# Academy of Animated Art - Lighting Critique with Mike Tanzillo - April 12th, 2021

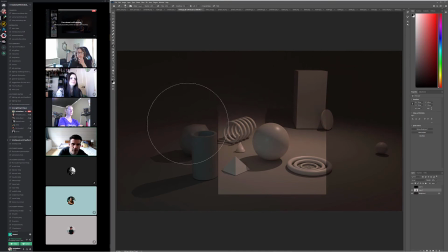you know, just kind of get this area to be, is very crude, but like getting that area to be a little bit brighter. then increases that and would allow us to create a little bit more separation.
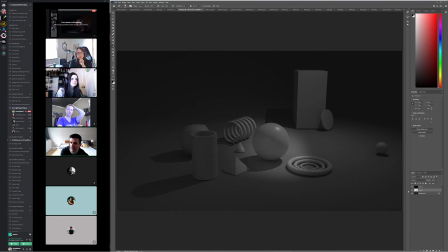Again, this is crude and not great, but like you want some element in it to be a little bit brighter value-wise in order to get that to read. But other than that, I think your color is good. I think everything else is falling together well.
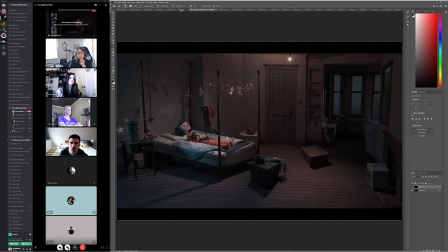Like I think that this kind of magenta color, this one's a little bit brown,
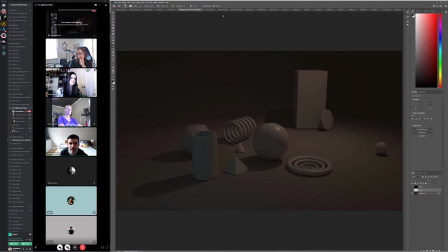maybe could be a little bit more red, but I think overall you're getting the tonality white.
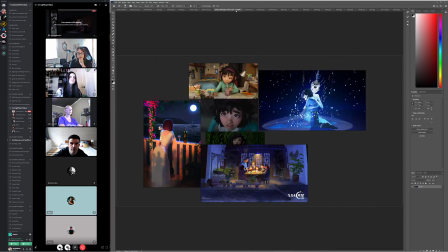It's really just about getting that subtle brighter area. All right, Jordan, we have a couple images here from you.
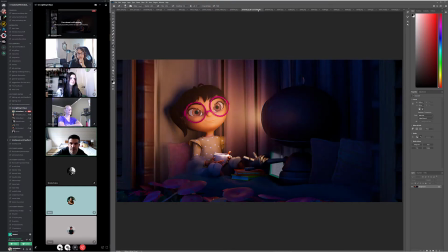So this is the first one that you submitted, second, and then there's this third iteration.
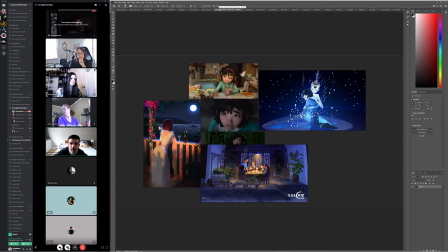So let's talk about this one first. That's not the reference. I guess it's the reference. So we got the daytime one. This is from Over the Moon, which is it's a pretty cool,
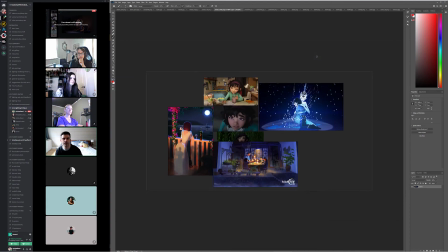fun little project by Netflix and another studio whose name I forget.
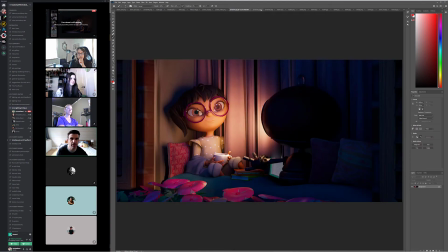Again, I won't say it because I'll probably mess it up.
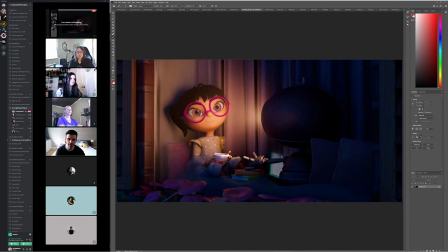But looking at these two, like you've obviously softened, you've gotten this, and it's really interesting to be illuminated by the eyes of this robot, but in a loving, kind way. Right, like it feels like something that like when a robot's like at you, it's like a little scary.
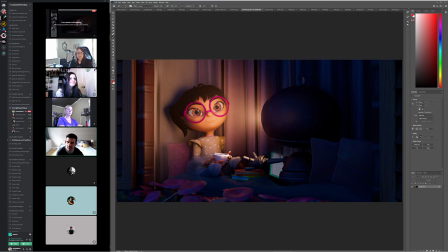But you're doing a really nice job. I think that some of these areas can go a little darker in the foreground here. It's also a tricky setup because the light is pretty direct on her,
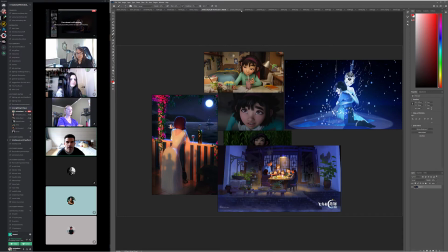and I'm wondering
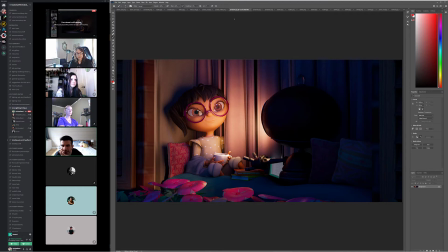if there's a way. I guess we can't really. I was gonna try and cheat the light one way or the other to create more shaping on her, but I think it's okay. I like what you're doing by having the spot here and kind of fading off as we go down. I think that's really beneficial.
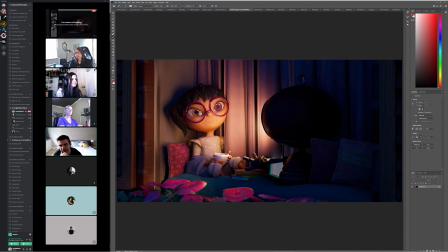The eye whites seem pretty dim compared to how bright this is. You know what I would do? I would soften these shadows and stuff too, even though this is like kind of a single light source. Think of it as being relatively bigger, and creating some soft values.
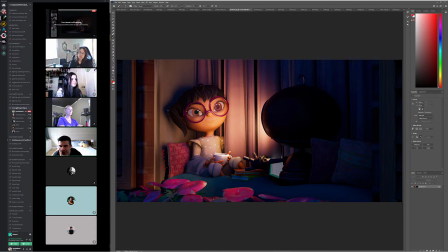And like this shadow in here is pretty. It's very solid. Like there again, not a lot of variation in there. So I think that increasing the radius would help that. I think color on her is looking pretty good. We do want to keep pushing, like getting more specularity in her skin tones. I think that'll help.
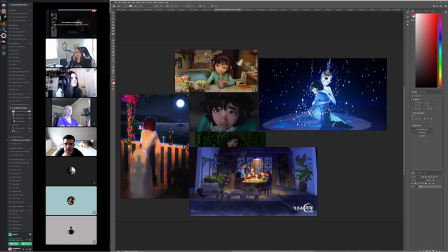Like you can see it in her, like this is broader, but you can see some specular shifts as it goes across her skin tones there.
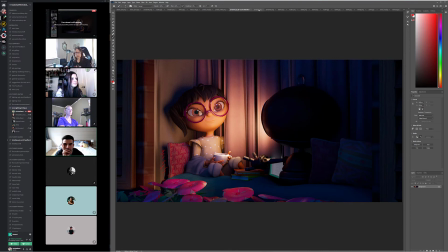And
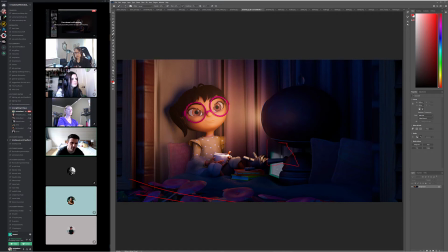then the other thing to watch out for, there's just like some weird DOF thing on the corner of this book right here, just to watch out for there. Yeah, and then possibly work on getting some reflections in the glasses, and I would desaturate these glasses a little bit.
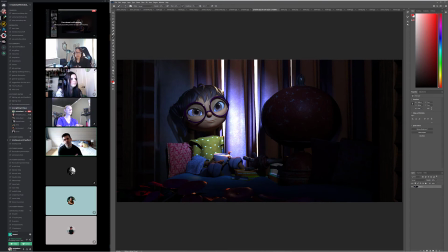They're a little punchy magenta. In terms of this one, that one's actually his very first iteration. This one that I'm looking at now. So, yeah. Oh, okay. So we critiqued it, and then he said he moved on. Got it. Okay, so I won't say anything about this one. Yeah. Cool. Thank you, Diana.
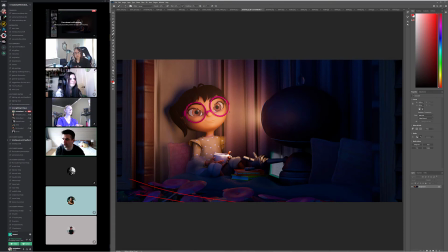Oh, did you have any, like, now that you've seen this one, did you have any other notes? Anything? Was this kind of in the vision that you guys were talking about? Yeah, the first iteration that he posted, like the updated one,
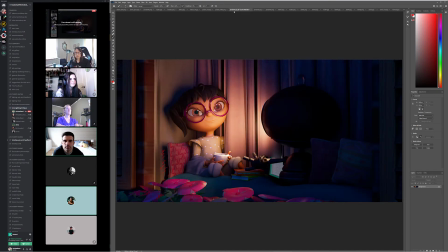the first one of the updated ones, I was like, you actually hit a lot of notes without listening to us. So yeah, that was cool. But then in the second one, I think he added maybe volume or something.
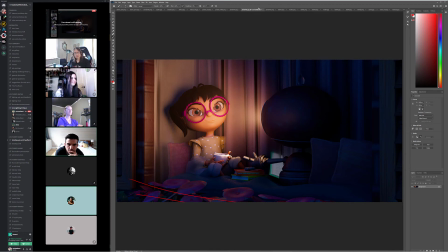Yeah. I just I think there's some lost detail in her like hair. Yeah.
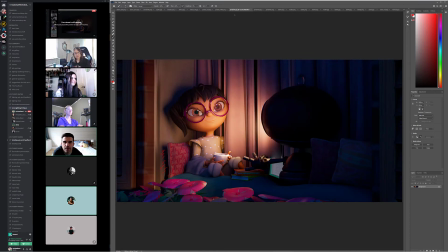That stood out. Yeah, that's really true.
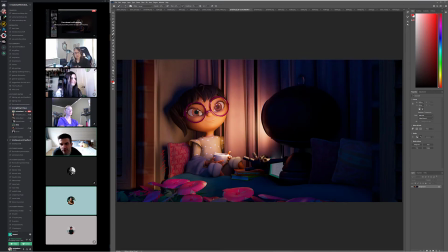Some of it's a little bit too strong overall, and you're right. Like you do start to lose detail on her hair. I also think that we lose some of the IOR on the glasses. Like you just look at her eyes. It's kind of fun that they get like extra big, right?
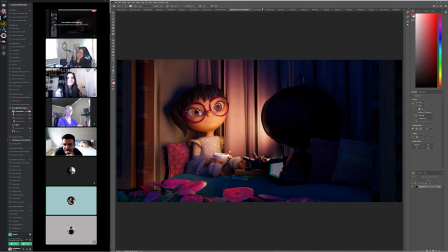It's kind of cute that way. It really is. It's kind of whimsical and fun. And yeah, totally the detail on the hair. So I would pull back on that volumetric.
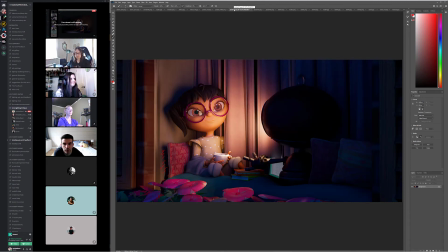But one of the things that it is doing, it kind of pulled back the saturation on some of this.
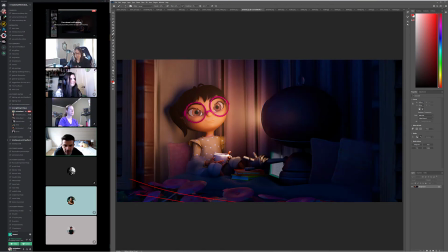Actually, I guess it's falling into more shadow there.
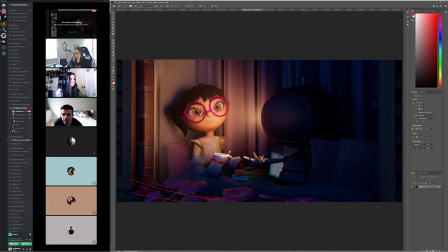But again, I think that this level of saturation on the magenta on the lens is a little too strong.
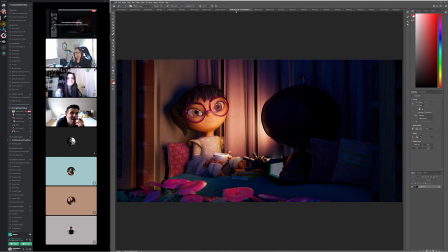That's a really good point, Diana. Thank you. All right, let's hop onto Mindy's.
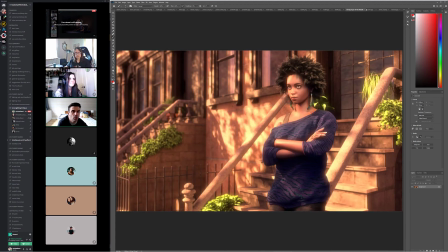So was looking at this, and I'm wondering. I'm wondering if
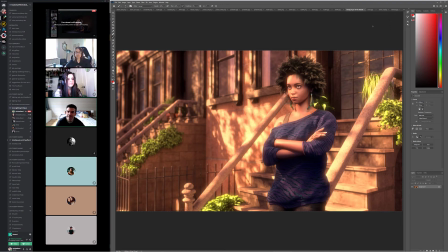maybe it's maybe it's a reflection, but basically, I'm wondering if we can't get more variation in the environment somehow, and I'm wondering if it's not a matter of
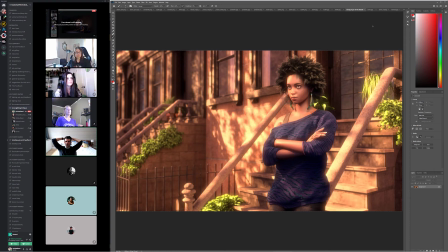making some of the some of these a little bit darker. And maybe making, instead of all the railings the same tone, making them a little bit darker, because I think the lighting is probably pretty good.
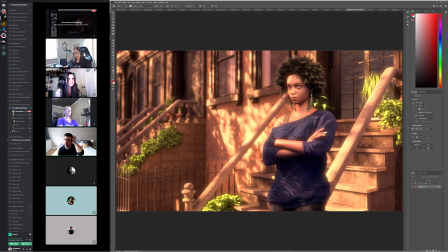It's just a matter of everything kind of feels very similar throughout it, and I want to just and these green plants are really popping off, and I'm wondering if there is no way, and I'm this is me asking more of a question for those that are live right now,
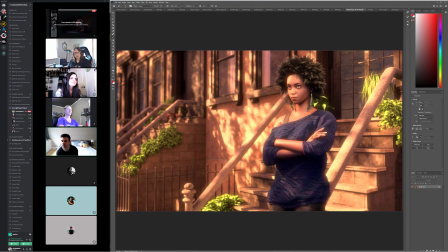if you all think that that it would be beneficial to kind of vary up some of the colors in the buildings and railings and stairs and stuff in the surroundings. I think it would. Okay. Yeah, I think.
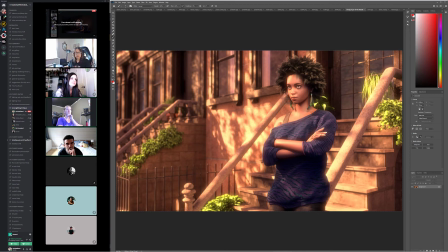I mean, I know it's kind of the brownstone sort of feel, so they're kind of a little similar. But I mean, if you just maybe made some of the ones in the back a little darker,
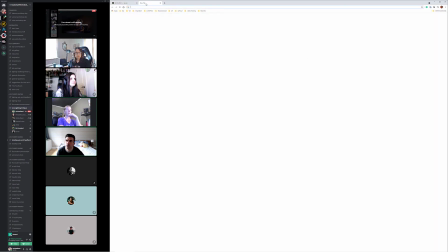so it kind of looks like that's shadow, so you're still more focusing on her. Yeah. And then I think the plants probably need a bit more of diffusion. They're still kind of too specky, I think.
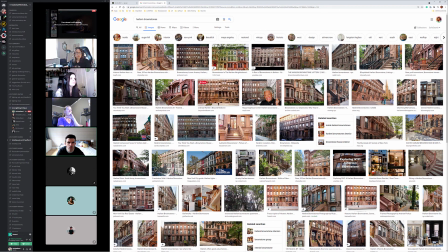I guess they're pretty, but looking at
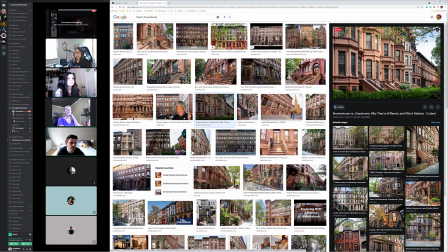because the brick and stuff gets kind of weather beaten and aged,
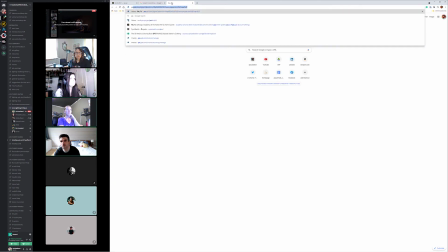and it's gonna all vary depending on if it's done a repair or not or whatever.
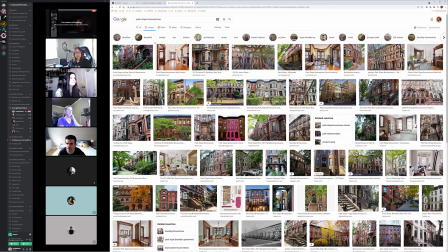Perk Slope is another neighborhood in Brooklyn that has similar type brownstones and very pink one. Look at that one on the left, the top left, Mike. What's that? This one? I think that's pretty much like that one.
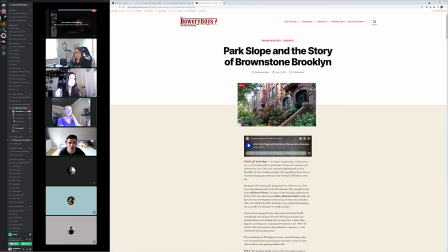Yeah. Yeah, that's pretty much like her scene. Yeah, that's true. You can. Let's pull this into this.
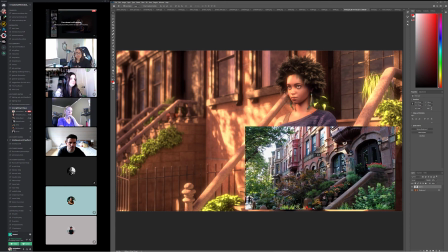So it's just the variation level in some of this stuff. I mean, you don't need to get this much foliage, but a darker door,
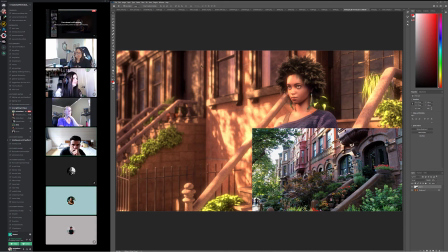but also variation in the foliage color too. Yeah, that's really good as well. Also, and the ceramics and stuff. So yeah, I think a good next step for this one would just be a variation pass on some of the buildings and stuff,
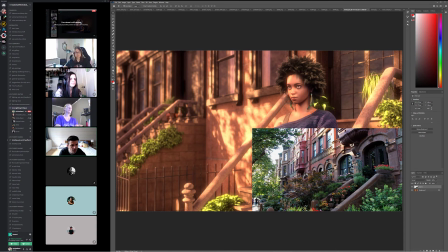and then looking at the reflections in the windows here, I think that you can get some. I think you can push some brighter sky reflections in them maybe. And that would be good too. Yeah. Park Slope is nice.